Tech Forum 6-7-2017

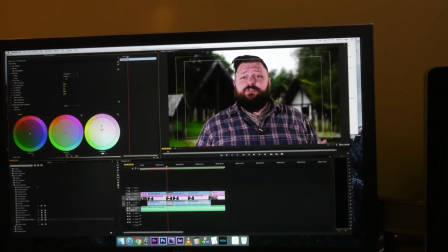[82:22]
Now that's too much. Now he's like red. Chris is better at color correction than I am.
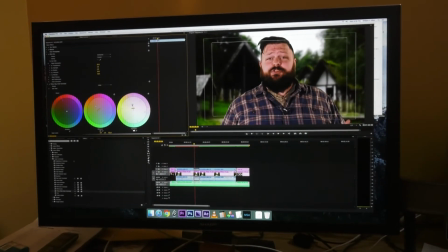[82:28]
I'm going to go to the... There we go. There we go, yeah. If you want to pay Chris $50, he'll teach you.
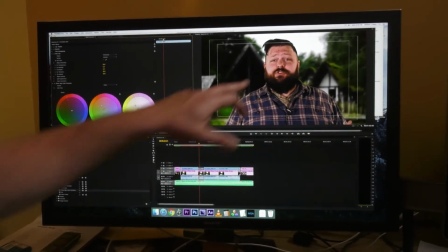[82:35]
All right, so there I just warmed up Brian. So here, I'll turn it on and off and we can see the difference.
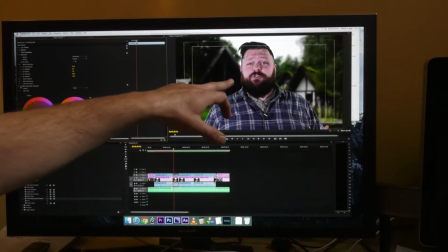[82:40]
That's without. It's a very cool image right there. If I want to warm him up, boom, it looks like he just got back from a trip.
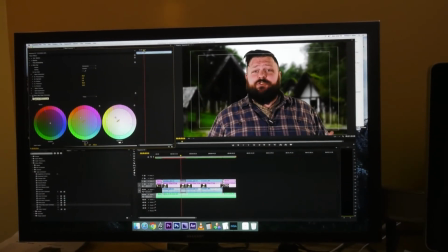[82:47]
Actually, that looks pretty damn good. I might just leave that on there. Now, that's on one clip. Well, Bill, what if you want it to be that way on all the clips? I got two options.
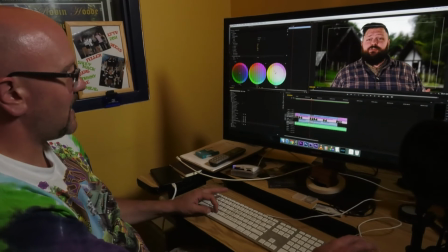[82:57]
I could either click on three-way color corrector, copy it, click on the next clip, and paste it.
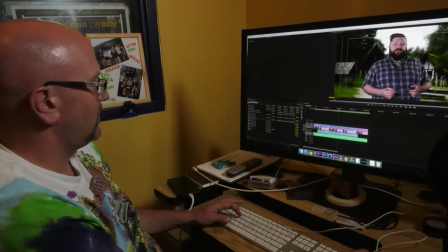[83:06]
Or I could do what's called an adjustment layer, which is I right-click in here, new item, adjustment layer.
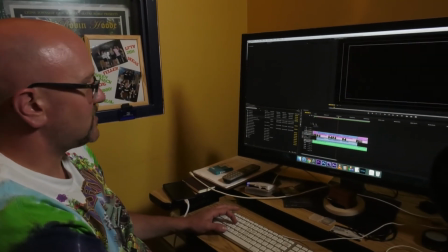[83:13]
Yes, yes, yes. I throw the adjustment layer above all my stuff and I drag it out there.
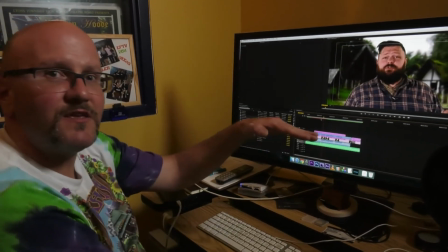[83:18]
And now whatever's underneath the adjustment layer will receive that effect.
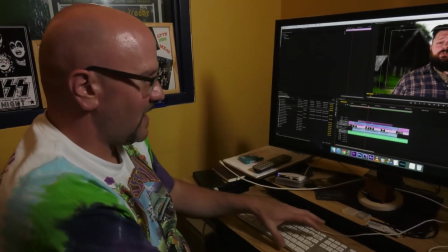[83:23]
Okay? So if you're doing one fix on a bunch of clips, it's faster to do one effect over the adjustment layer. Question? Follow up to the color matching question, as in between the foreground layer and the background layer. Foreground. Oh, on this specific clip with Brian? Yeah, you know what? If I wanted... So here's my feeling.
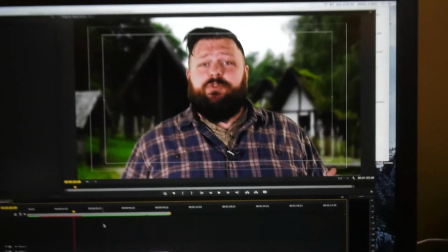[83:44]
So Brian looks pretty warm in this picture. I kind of like the look of it. So if I throw that effect on, it looks that way, right?
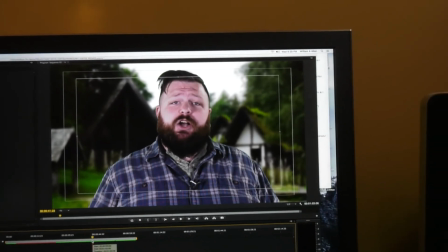[83:52]
But here's the close-up without. Now, which one looks like he's outside?
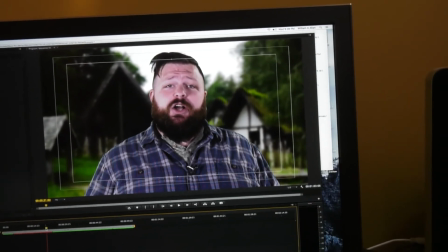[83:57]
This cooler one or the warmer one? What do you think, Chris? The warmer one looks like he's outside.
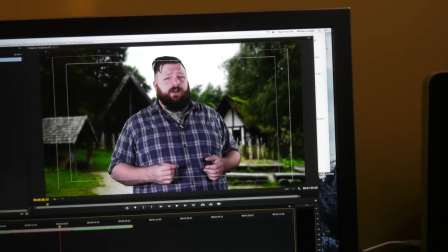[84:04]
So if we like that, then I'll throw that effect on all of them. Okay?
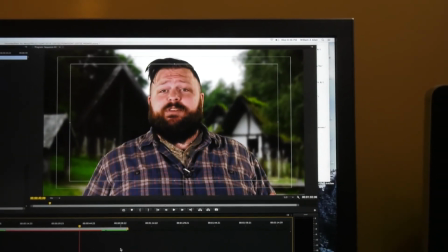[84:11]
So now it looks kind of more like he's outside.
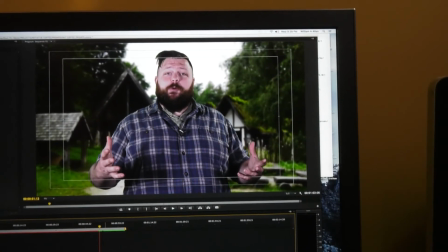[84:13]
The funny thing is that we used we used daylight bulbs when we shot this.
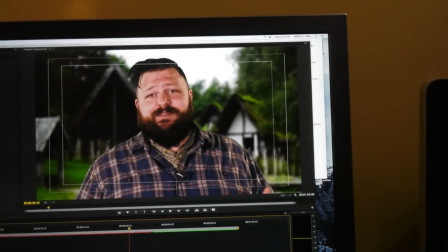[84:22]
But you know, this is a quick fix, right? But it does look a little more like appropriate for the background that he's in.
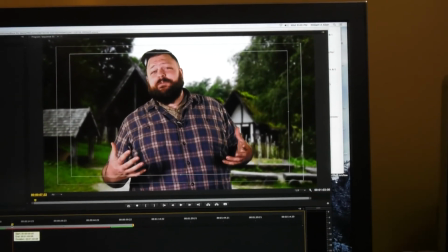[84:32]
He's in a little medieval village. So I guess maybe that looks a little more appropriate.
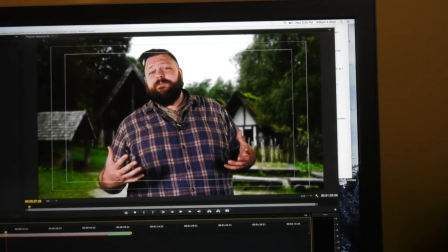[84:40]
I'm not sure if that answers the question or if they have a follow-up, but you could do the same effect.
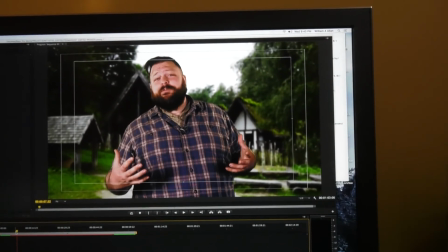[84:45]
You could color match with the background using the same effect. It's you know, just adjusting your levels.
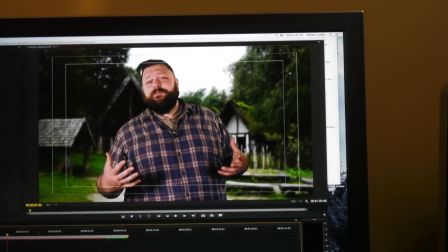[84:53]
It says it looks better with the warmth. Yeah, cool. Well, I'm glad that we had that opportunity to fix it.
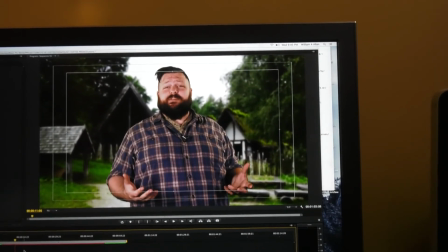[84:59]
So, because I haven't exported it yet. But if you guys like it, then we'll leave it that way.
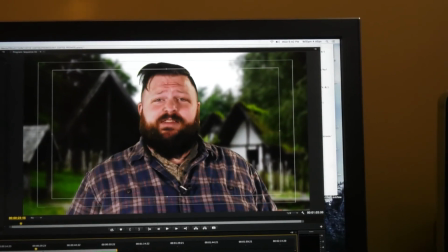[85:04]
You can also mask it if you don't want to change the background. That's right. That's true.
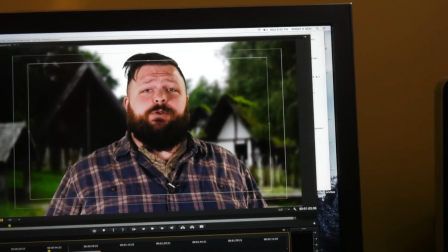[85:09]
If we don't want to change the background, we could put an adjustment layer over it, over that, and not over the background by masking out the background.
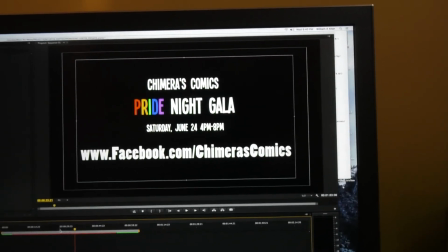[85:18]
All right. What else do we got? We're caught up on questions. Okay, caught up on questions.
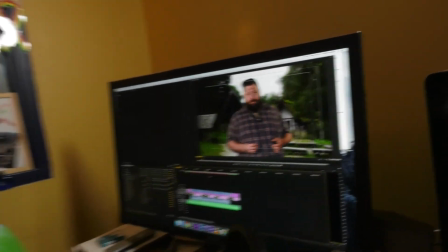[85:23]
How are we doing on time? It's 9:40. 9:40. Well, it's been fun. I'm going to give it a few more minutes. I'm trying to think if there's anything else that I need to show you in this crash course in production and post-production. I guess before we wrap it up, since this video is done, I'll run through a real export. So I have not exported this video. There are two ways that I can do that. I could export it straight from Premiere, and that's fine. The computer will use up the processing power that it can use up and the RAM devoted to Premiere, and you can change those settings, and it'll do it as fast as it can. Or if I have multiple projects and I want to still be able to use Premiere and I have Adobe Media Encoder. Dave, have you used Media Encoder with Cloud? Yeah. So this is CS6, but the Adobe Creative Cloud is functionally the same thing. The other way to do it would be to send this to export it through Adobe Media Encoder. And what that'll do is it'll pass it off to Media Encoder. Media Encoder will rock out on exporting it while I could work on other things on Premiere.